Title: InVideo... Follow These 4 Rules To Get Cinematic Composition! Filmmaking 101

Okay, before we move on to the next step, I know this can be a lot to process, so we'd love for you to drop in any questions you have regarding any of the tips that we cover in this video, and we promise to answer each and every one of them in the comments below. And if you're deriving value from this video, do hit the like button.
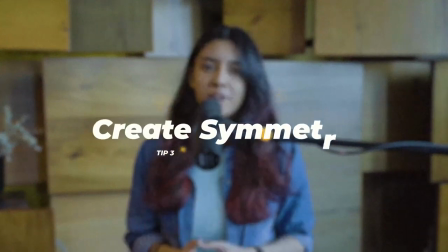[4:25]
Okay, tip number 3 on our list is to create symmetry wherever you can. As humans, we are naturally drawn to order and symmetry.
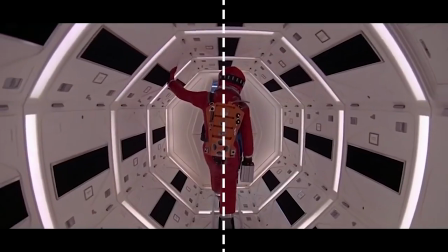[4:33]
A perfectly symmetrical and balanced shot looks very appealing and cinematic, and there's nothing better than a Wes Anderson movie to illustrate this.
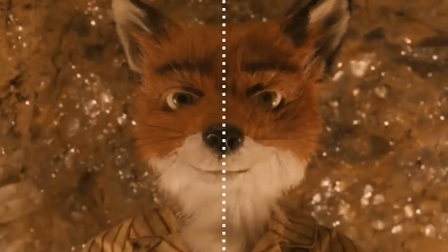[4:41]
Every shot and frame is so perfectly balanced that it's hard to take your eye off of how satisfying the videos can be.
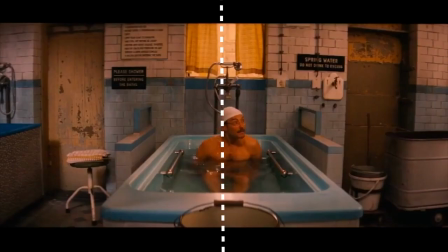[4:49]
Normally, symmetry goes against the rule of thirds we discussed earlier.
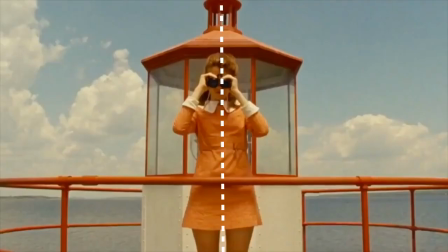[4:53]
But if you have the scope to create symmetry in your frame, it can be extremely satisfying for your audience to watch. For example, let's say you're a real estate agent and are trying to showcase the properties you're trying to sell.
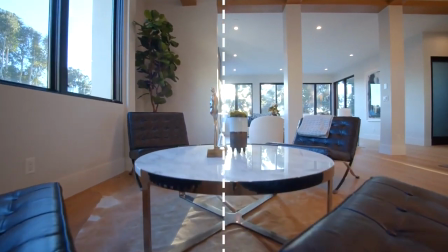[5:07]
Well-planned symmetrical shots can do wonders for how beautiful your videos would look.
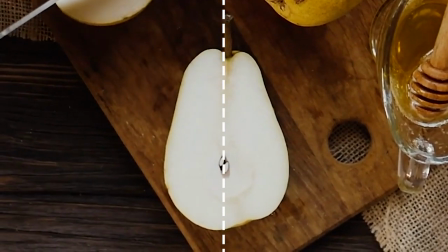[5:11]
Same is the case if you're trying to showcase different items at your restaurant with a still image, or showcasing your product with a video.
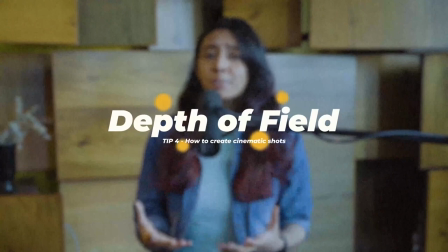[5:19]
This brings us to our last and one of the most important elements of cinematic compositions: depth of field.
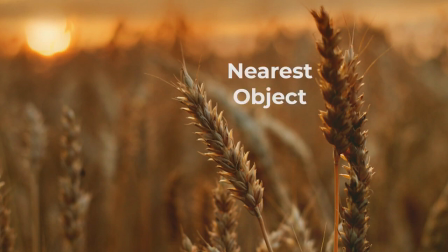[5:25]
In a nutshell, it's the distance from the nearest object in focus to the farthest object in focus within your frame.
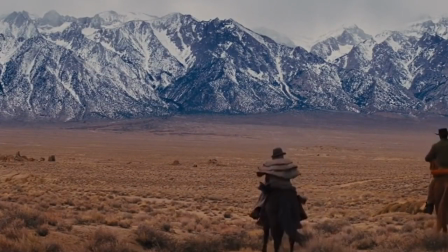[5:33]
A deep focus is when both the subject and the background are shown with equal detailing,
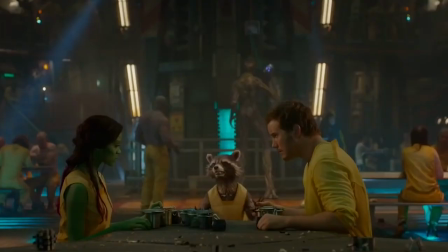[5:39]
like this scene from Django Unchained, or this scene from Guardians of the Galaxy.
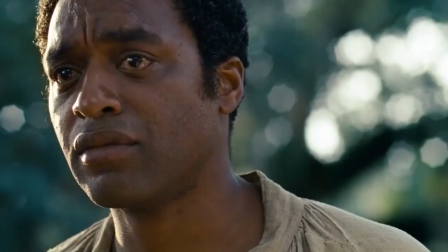[5:44]
On the other hand, a narrow or shallow depth of field will only show a portion of the frame,
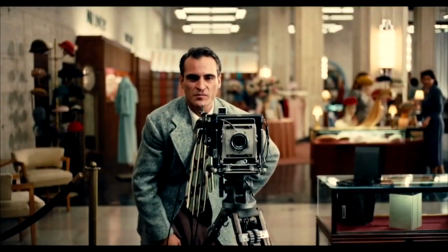[5:51]
usually with the main subject of your video in focus, while blurring out the rest, like this scene from Paul Thomas Anderson's The Master.
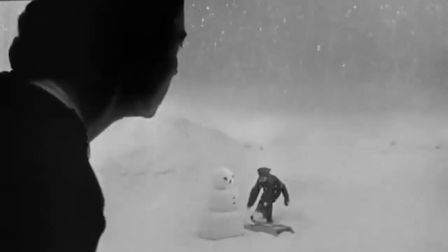[5:59]
Using deep focus in your frame can help you showcase the context of your video and bring out the relationship between your subject and the surroundings. That's why you see deep focus being used by your favorite vloggers in their
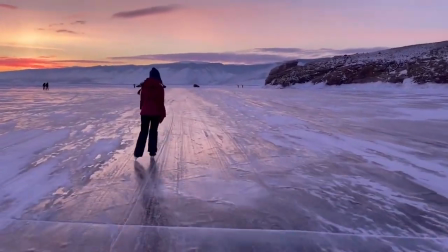[6:13]
opening clips or shots where they want to show themselves or the amazing places they visit.
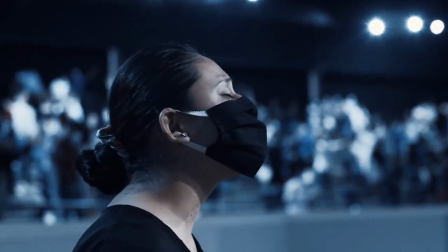[6:18]
On the other hand, a shallow depth of field can help you create a certain sense of isolation for your subject from the background,
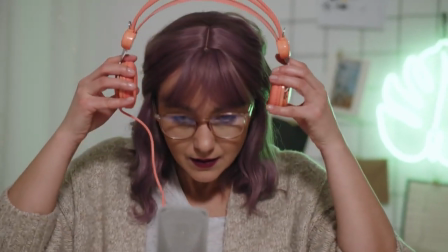[6:26]
giving it a more cinematic look. That's why most of the tutorial videos you see on YouTube use shallow depth of field to create more focus on the subject. In this case, me talking to you and creating a bokeh blurry effect in the background. And that's a roundup of 4 tips that you can apply to your videos and instantly improve the composition of your frames and make them look more cinematic. If you want such video creation tips, make sure you hit the subscribe button and check out this playlist where we cover other video fundamentals such as B-rolls, cuts, transitions, and a lot more. This is Christine from InVideo, and I will see you in the next one.